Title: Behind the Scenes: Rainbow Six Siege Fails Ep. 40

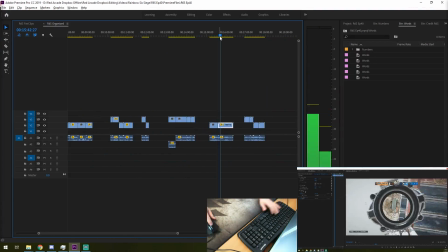0:00 Alright, today we're going over how I edited together a few scenes for Rainbow Six Siege Fails episode 40.
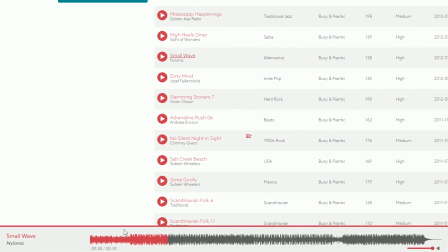0:06 I'm going to talk about why I chose the music I chose, what I was thinking while editing it,
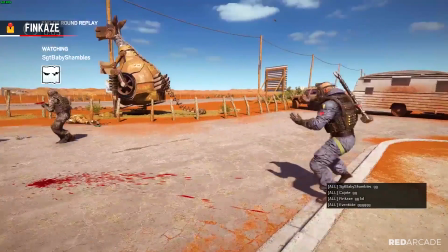0:11 why I chose to cut the way the video I did, or whatever else comes to mind.
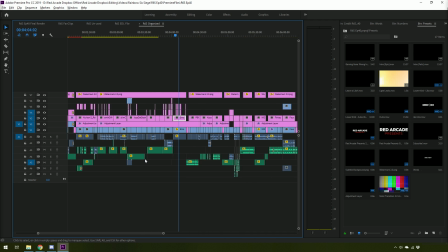0:15 I'll explain what I'm doing, but this is more of a behind the scenes video rather than a tutorial.
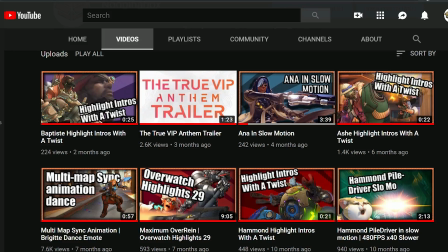0:20 Real quick before we jump on in, my name is Noobinabox. My upload schedule on my own channel is whenever I can.
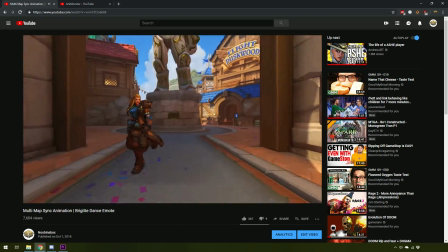0:27 My focus is quality over quantity, and I just experiment with whatever effects that I feel like experimenting with.
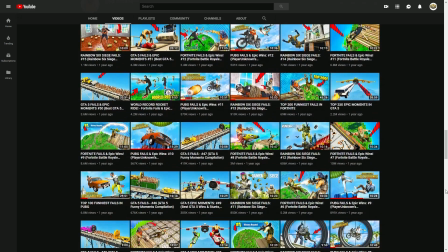0:33 I've edited for Red Arcade for a little over a year now, initially on PUBG,
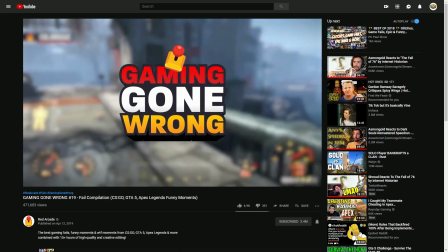0:37 rest in peace, Games Gone Wrong, and recently with Rainbow Six Siege Fails.
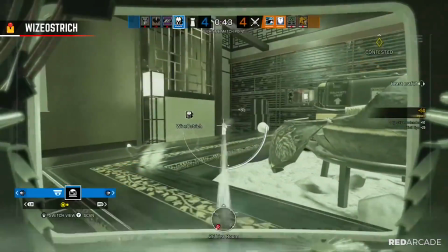0:42 Now, let's dive straight into it, starting with one of my favorite edits, the sync edit.
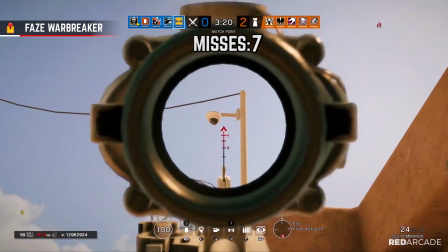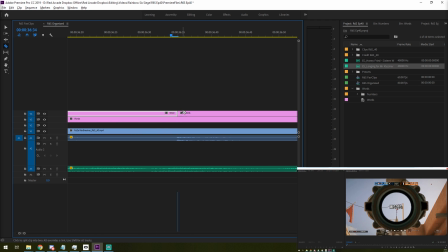0:52 I don't know if it has a more official name, but the sync edit is all about making sounds or actions when the scene happen on beat with the music. After I found the song I like to use, I chop up the footage where I want the beats to land. This can be gunfire shots, reload animations, or whatever.
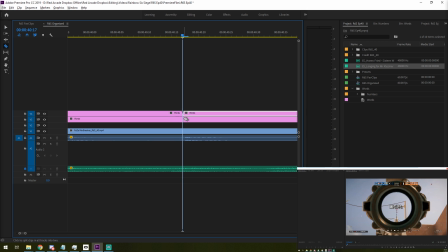1:09 I initially didn't do a great job of lining up the frames on this, so I had to fix that here. Also note that I locked the music layer so I don't accidentally chop up the music as well while I'm doing this.
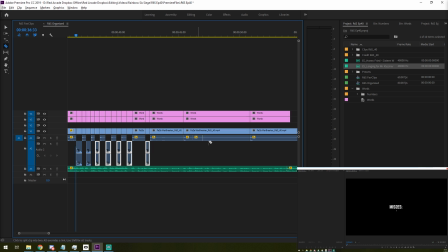1:20 Now, before I start moving the footage around, I move every other sound down a layer because I'm going to be adjusting the speed of the footage it plays at,
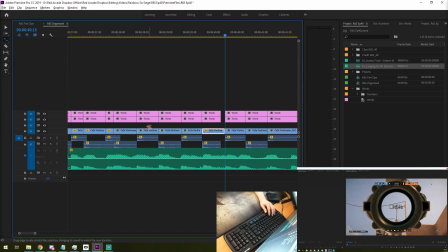1:28 and then, using the rate stretch tool in Premiere, I drag the selection to the start of this next beat in the music. I like to overlap the sounds rather than modify the speed that they play back when possible. If the same sound is playing, I'll even drag the sound from another sections of the video so that there's no sudden cutout to be heard.
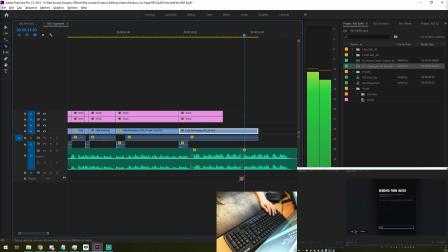1:48 Once everything is lined up, I need to end the song where I need to end it.
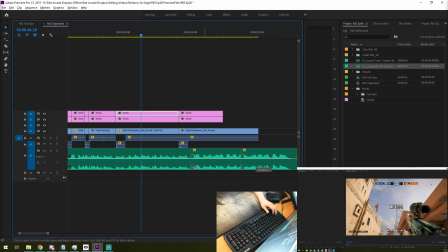1:52 Most songs have a looping theme to them with new sounds mixed in for variations, so you can smoothly cut to the end of the song with a bit of help from a fade-in.
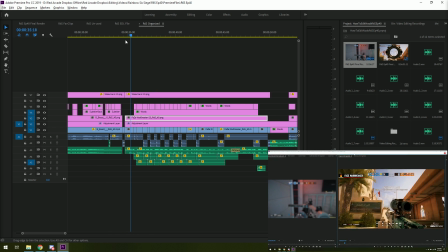2:04 And here's that clip on the completed timeline after I added some pops to the text at the top.
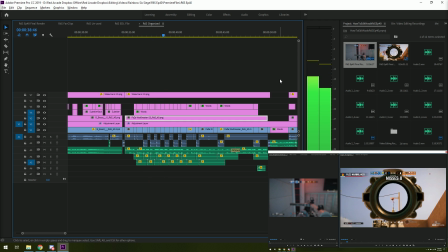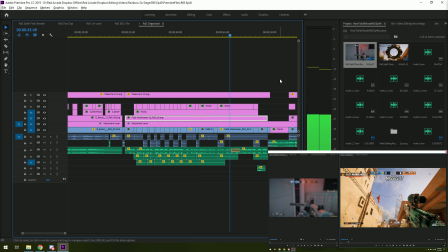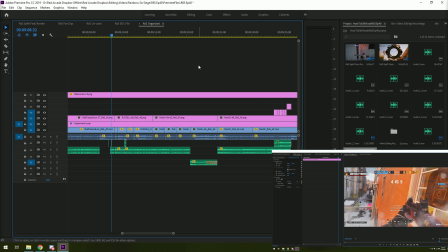2:24 And syncing up to the beat doesn't even need to just apply to the sync edit. It also applies to jump cuts, action, sounds, whatever. Here's an example.
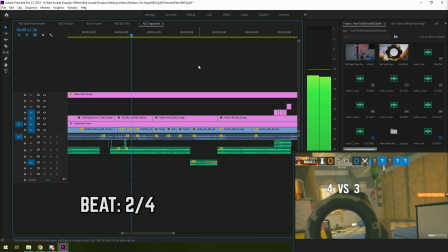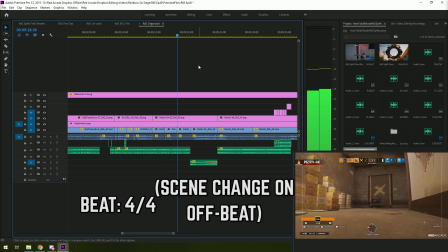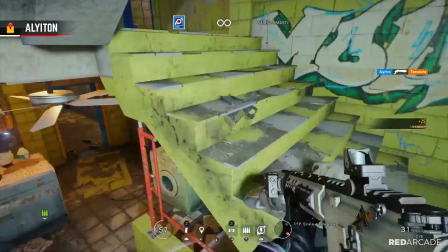2:47 The next clip I want to go over is Elton's clip. Here's the complete version of it.
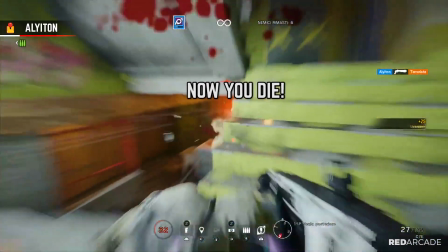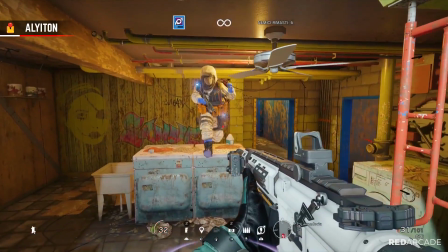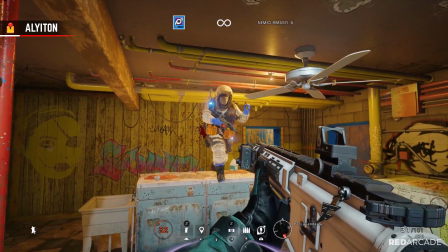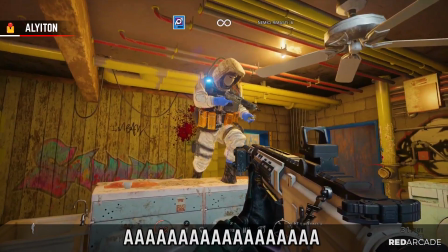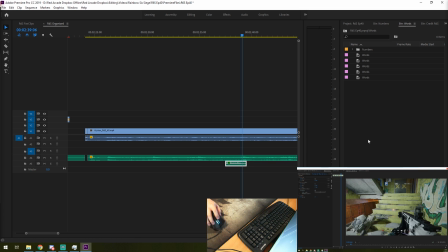3:11 So first, I put a multi-band compressor over the Now You Die sound. I used the walkie-talkie preset in order to make it sound like it was coming over from the bomber. Once I have it sounding right, I started copying and pasting it whenever Elton popped around the corner.
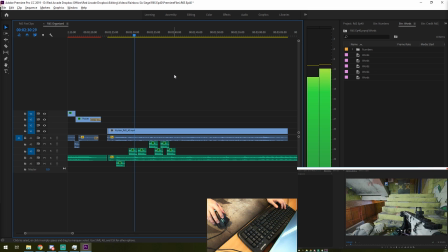3:32 I initially planned on having this gag go on for a bit longer, but I thought it'd be more annoying than entertaining.
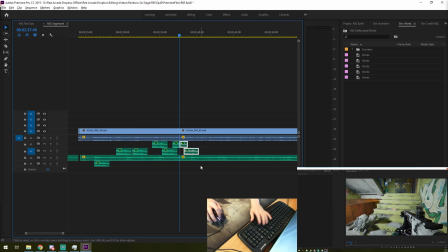3:44 So I cut out the later ones.
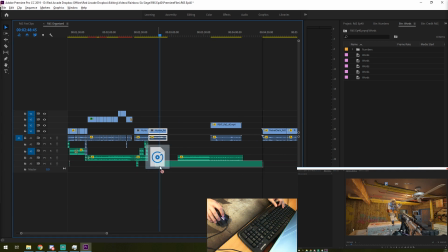3:46 My original plan was to play calm, classical music in the background, but I really like the jump scare of the Jaws themed music.
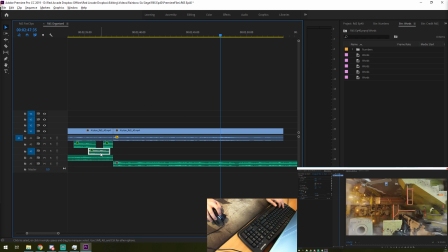3:57 Now that I've made the viewer feel completely safe, it was time to get to the punchline of the clip. Before that though, I added an exponential fade effect on the audio.